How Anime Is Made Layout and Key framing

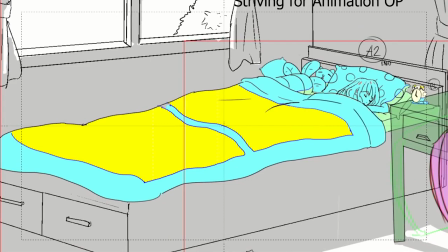4:35 For the alarm clock, I went ahead and drew all the frames for this animation. It has to be animated on ones, which means 24 drawings every second, because I wanted the alarm clock to look like it was shaking violently.
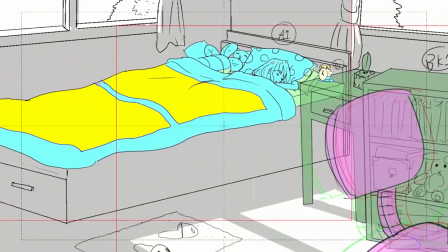4:47 If I didn't animate this on ones, I would have had to use a smear or blur to make the effect convincing.
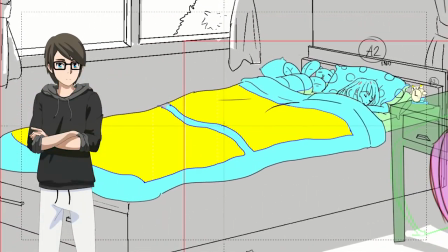4:53 If I messed up anywhere in the notations, I will find out in the Sakan check stage in the next video. As an animator, I would be considered still in training, quote unquote, so mistakes for me at this stage might be forgiven. If I weren't in training though, mistakes could cost me my job.
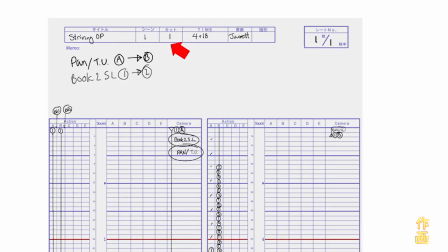5:10 Here on the timesheet, I've labeled the top with the project title, scene number, cut number, time, animator name, and sheet number.
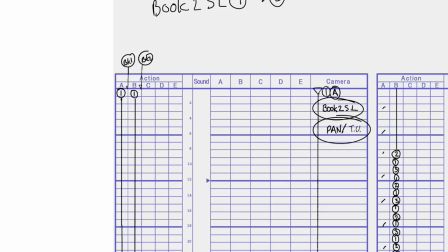5:19 Here on the action column, I've labeled where I want cells to go in their stacking order, and when I want them to appear in the timeline. Note how I've labeled where the books go. There's no timing information for books, so I just need to notate where they are in the layers, so the compositing staff knows where they should put them in the layer order.
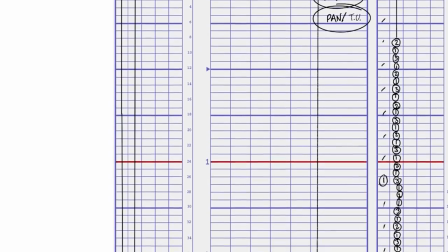5:37 On both A and B, I've got them holding for the majority of the beginning. Since the camera is moving, I don't really need to have Emily move.
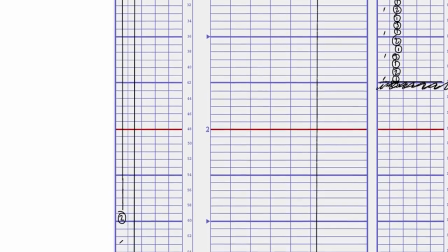5:46 When the camera starts to end is when I start her breathing animation.
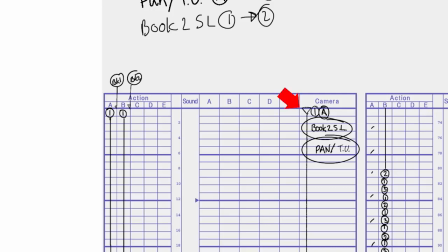5:49 Here in the camera section, I've notated the pan/truck up alongside the book slide since the motions happen at the same time. I can apply them to the same line on the timesheet.
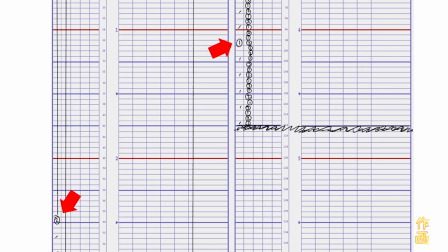6:01 Since I've only made 2 keyframes for Emily's breathing animation, I need to notate where I want the in-betweens to go. This is notated by the little tick marks on the sheet. I decided to animate on 3s since it's a really slow, steady motion.
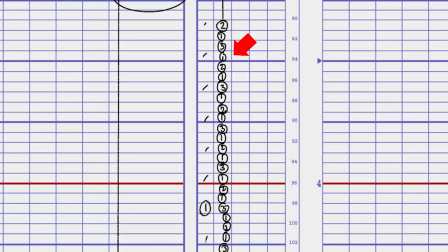6:15 You can see here where I've notated the alarm clock animation. This is a pretty good visual of what I mean when I say that it's animated on 1s.
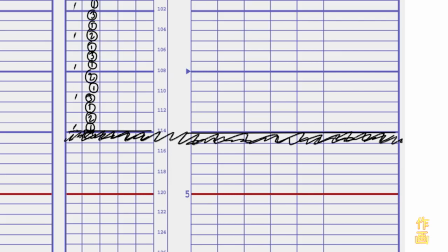6:23 At the bottom, I put a thick line and some scribbles to notate the end of the cut. Now let's take a look at cut 2.
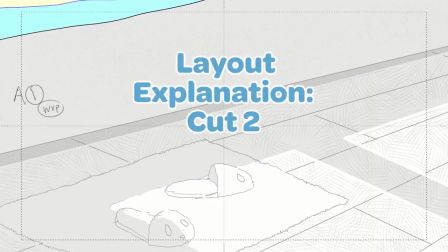Cut 2 was a bit tricky because I had to imply a lot of the motion that was happening. I'm likely going to rely on the sound effects to sell this cut. To start the cut, I have the motion happening in the blanket to imply that she's moving the blanket.
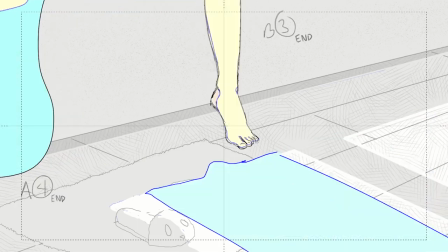6:47 I also have her shadow moving across the floor to show that she's scooting up in the bed to follow the blanket.
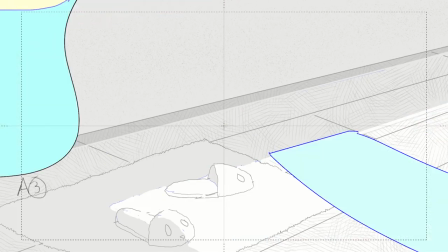6:52 When she's done scooting, I have her legs swing down to imply that she's pivoting on the bed to set her feet on the floor. I will find out after I get this back from the animation director checks if I sold this motion or not.
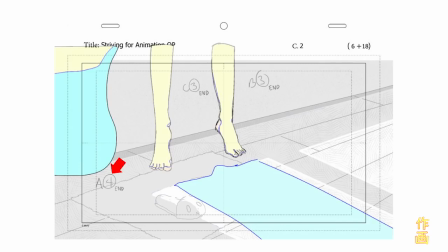7:04 I have 3 cell layers here, A being the blanket, B being the left foot, and C being the right foot. The reason for this separation is because I have holds happening on each of these at different times. If you want to hold part of a cell, there's 2 ways to do it.
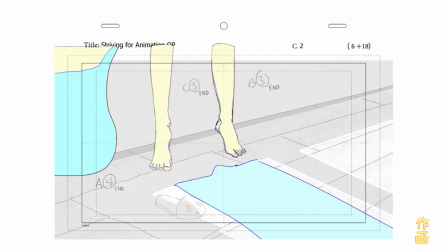7:19 One, by splitting the cells onto separate layers, which works well for cuts with unconnected drawings, and the other is called gosei, or partial hold, which I won't go into detail about yet, but it involves splitting a single cell into multiple layers.
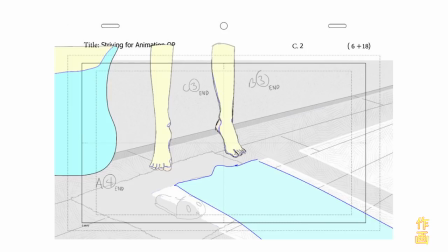7:33 We might do actually an entire video on how to do gosei, but just splitting the motion into 3 cells seemed to be the simplest solution here. Something you might be wondering at this point is why are some of the numbers in circles and some of them are in triangles?
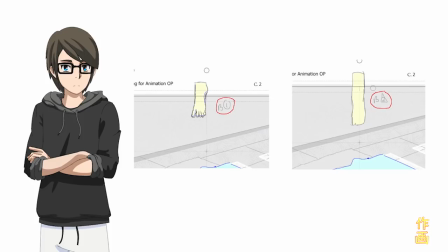7:47 This is a good thing to wonder. If you see a cell with a circled number, it means that it is a keyframe. This means that the doga artist will need to trace exactly as it is drawn on the keyframe. If it has a triangle surrounding it, it's what's called a doga guide. It's a rough outline that helps the doga artist accurately depict the motions intended by the genga artist.
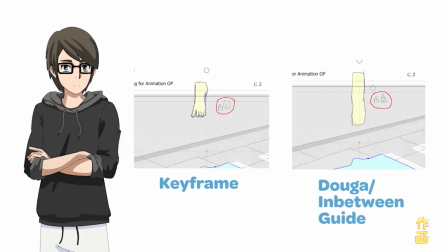8:07 Doga guides are often used when the motion is irregular or not completely obvious.
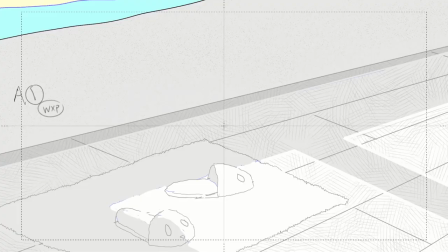8:12 For the background layout of this cut, I just wanted to show the side of the bed and imply a texture on the wood floor.
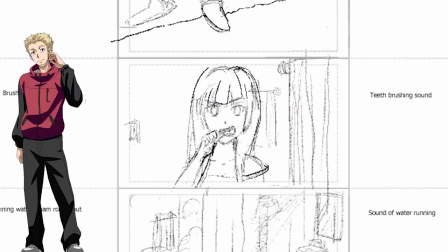8:22 Cut 3. For this cut where she's brushing her teeth, I wanted to embellish a bit on the details and composition,
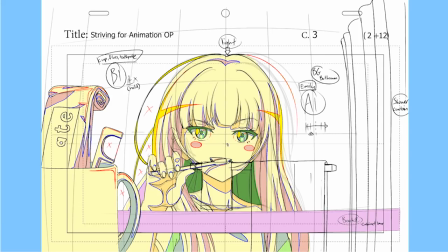8:28 so I added some foreground elements to make it seem like the camera is inside her medicine cabinet. They're made with separate layers so I can specify different levels of blur for each of them. Each cell is labeled in letters starting from A at the lowest, and then going up from there.